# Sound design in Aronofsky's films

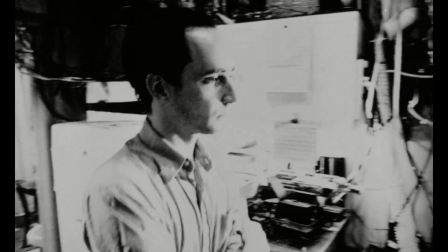Sounds enhance subjectivity and isolation, also with what Xion calls extension,
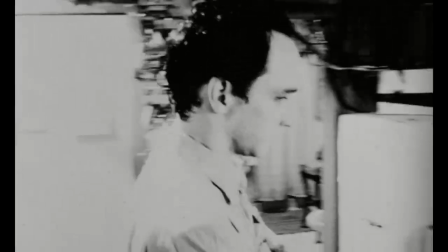which is the ability that sound has to design our concrete space beyond the borders of the visual field.
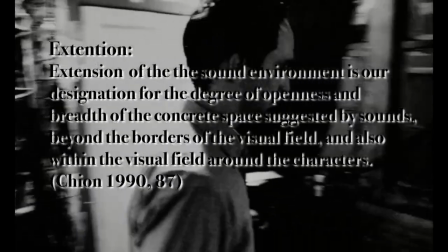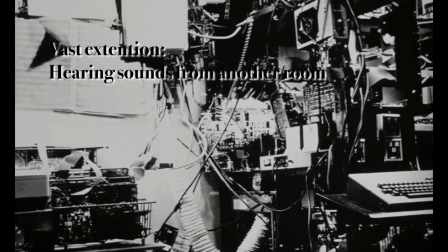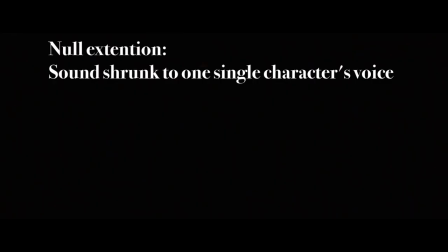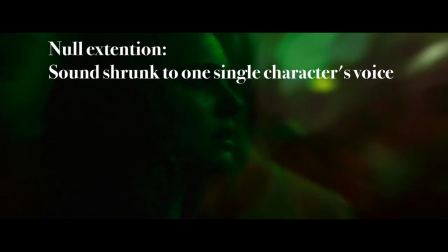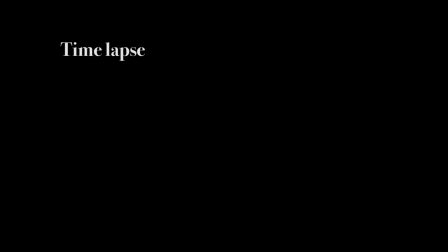Aronofsky uses many time-lapse scenes that involve a change of pitch of the sound.
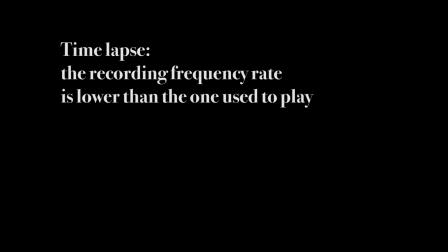He wants the audience to get into the character's mind so that we can experience their drowsiness.
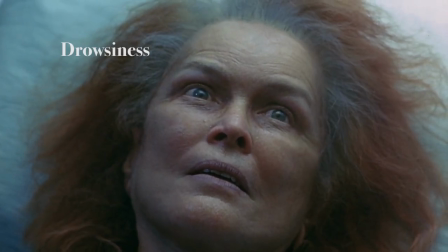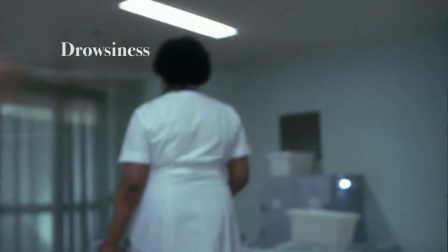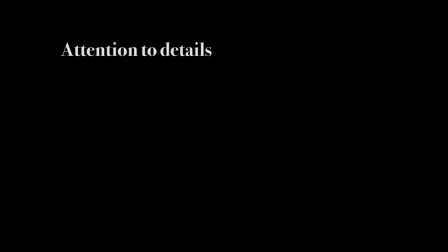Attention to details.
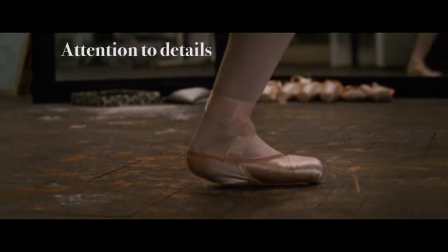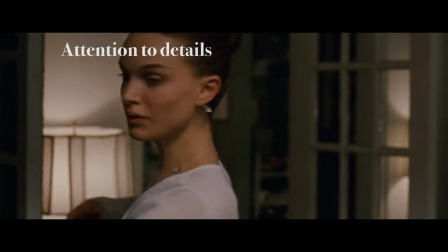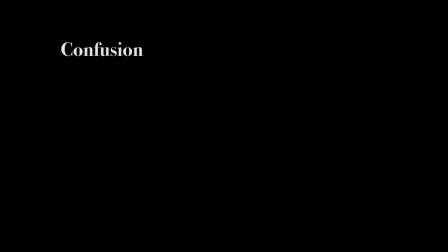Or confusion.
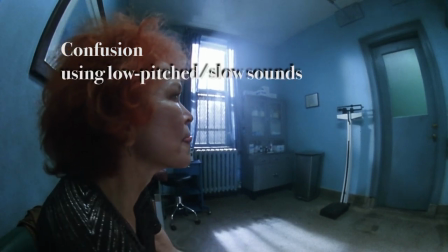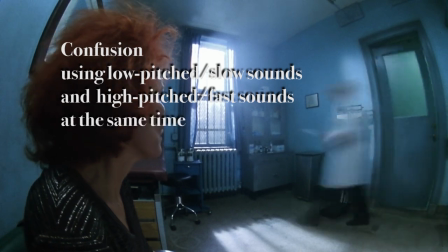Seems to be the problem.
One of the strong points of Aronofsky's films is the tight collaboration with composer Clemenceau and sound designer Brian Emmerich.
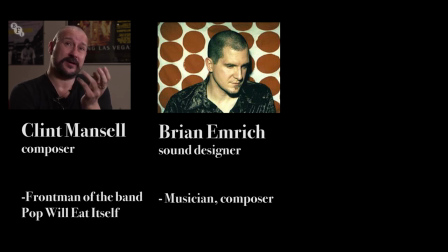Also sound supervisor and sound editor Craig Hennigan, who joined the team in the late 90s,
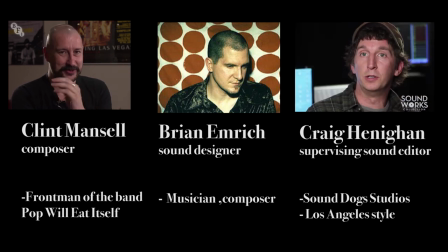contributing created a sound that is slightly dirty and crispy, style common in that period in Los Angeles.
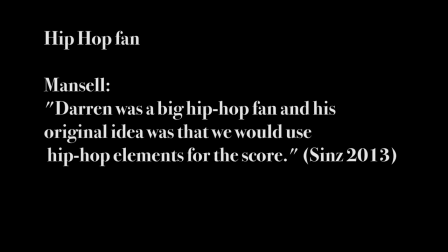Aronofsky is a big fan of hip-hop, and we can see how this musical genre shaped his films.
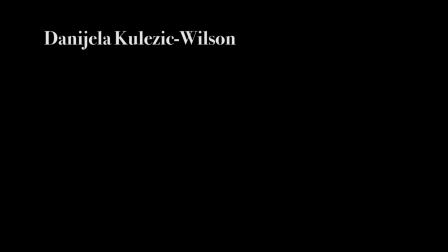As Daniela Kulidzik-Wilson confirms, the film technique is inspired by hip-hop music, in particular its sample techniques.
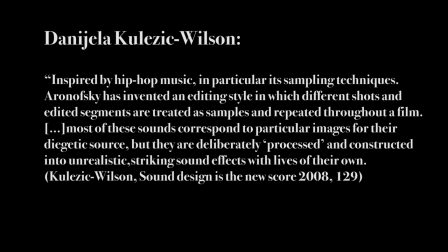Aronofsky has invented an editing style in which different shots and segments are treated as samples and repeated throughout the film. Most of these sounds correspond to particular images for their diegetic source,
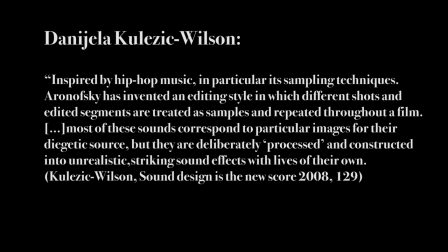but they are deliberately processed and constructed into unrealistic, striking sound effects with lives of their own.
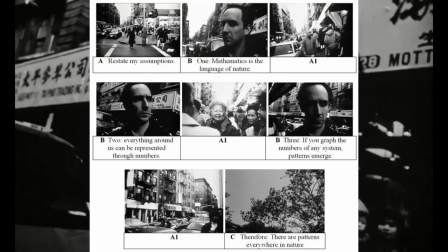12:45. Restate my assumptions. 1. Mathematics is the language of nature.
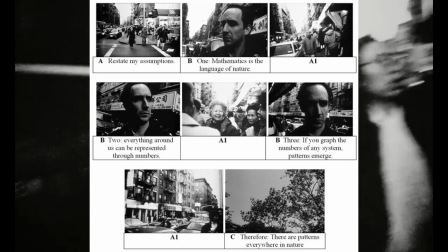She identifies some patterns in Pi.
2.
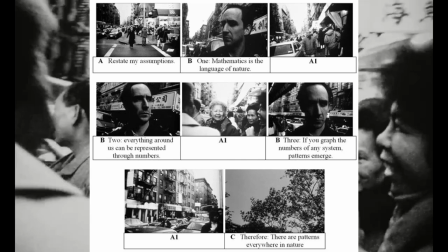Everything around us can be represented and understood through numbers.
Organized in a hip-hop music schematic system.
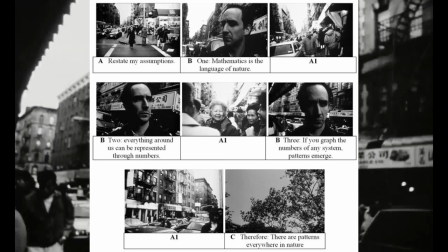3. If you graph the numbers of any system, patterns emerge.
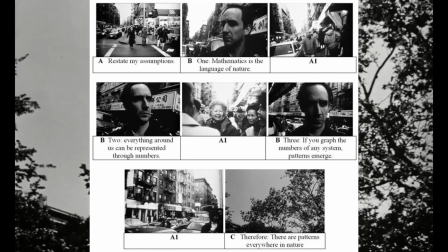Therefore, there are patterns everywhere in nature.
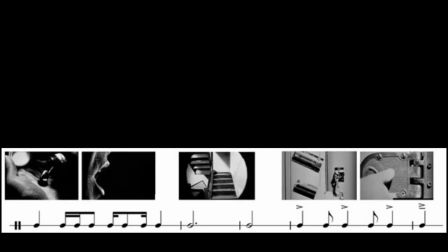She also transcribed the rhythm of the sounds in 3 scenes from Pi in musical notation.
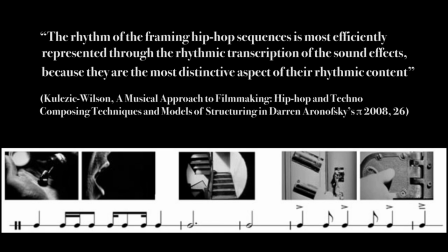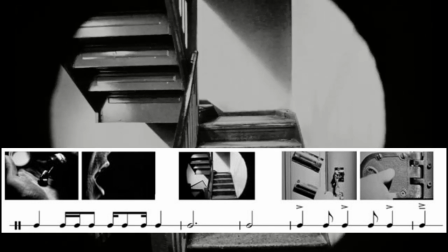That day I had my first headache.
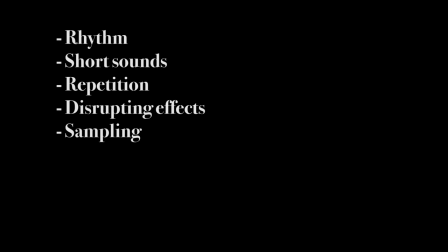The rhythm, the use of short sounds, repetition, the presence of disrupting effects are all characteristic of hip-hop.
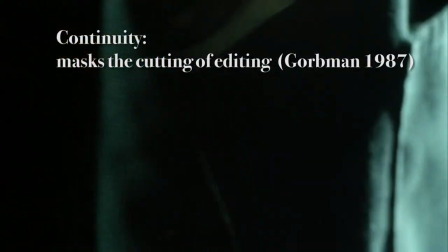However, the music of Clemenceau often gives continuity to these scenes.
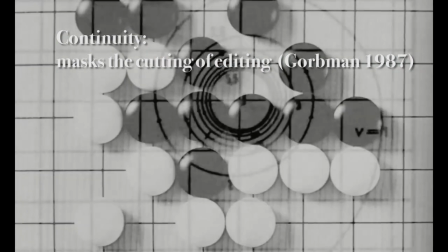Just beyond me, my brain is too far behind it. My eyes can feel it.
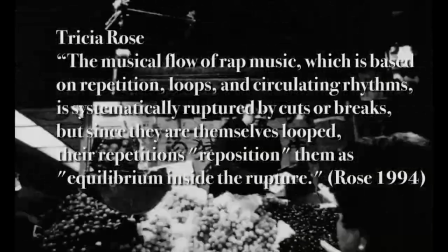14:50. I will be ready to see past this, because that's why I came here.
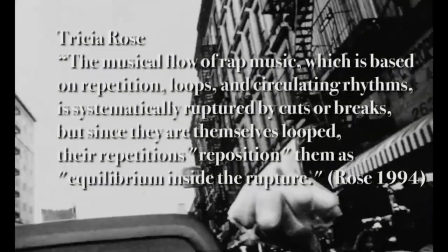15:10.
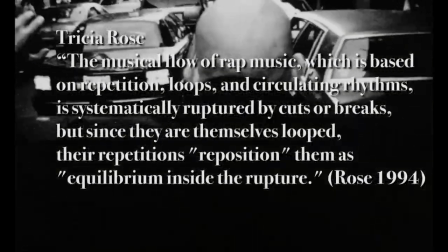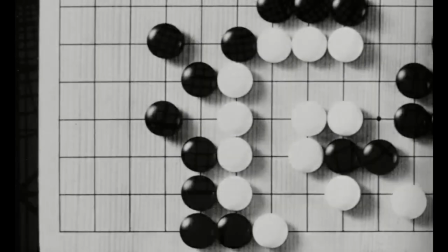16:55. 10:35. 9:15.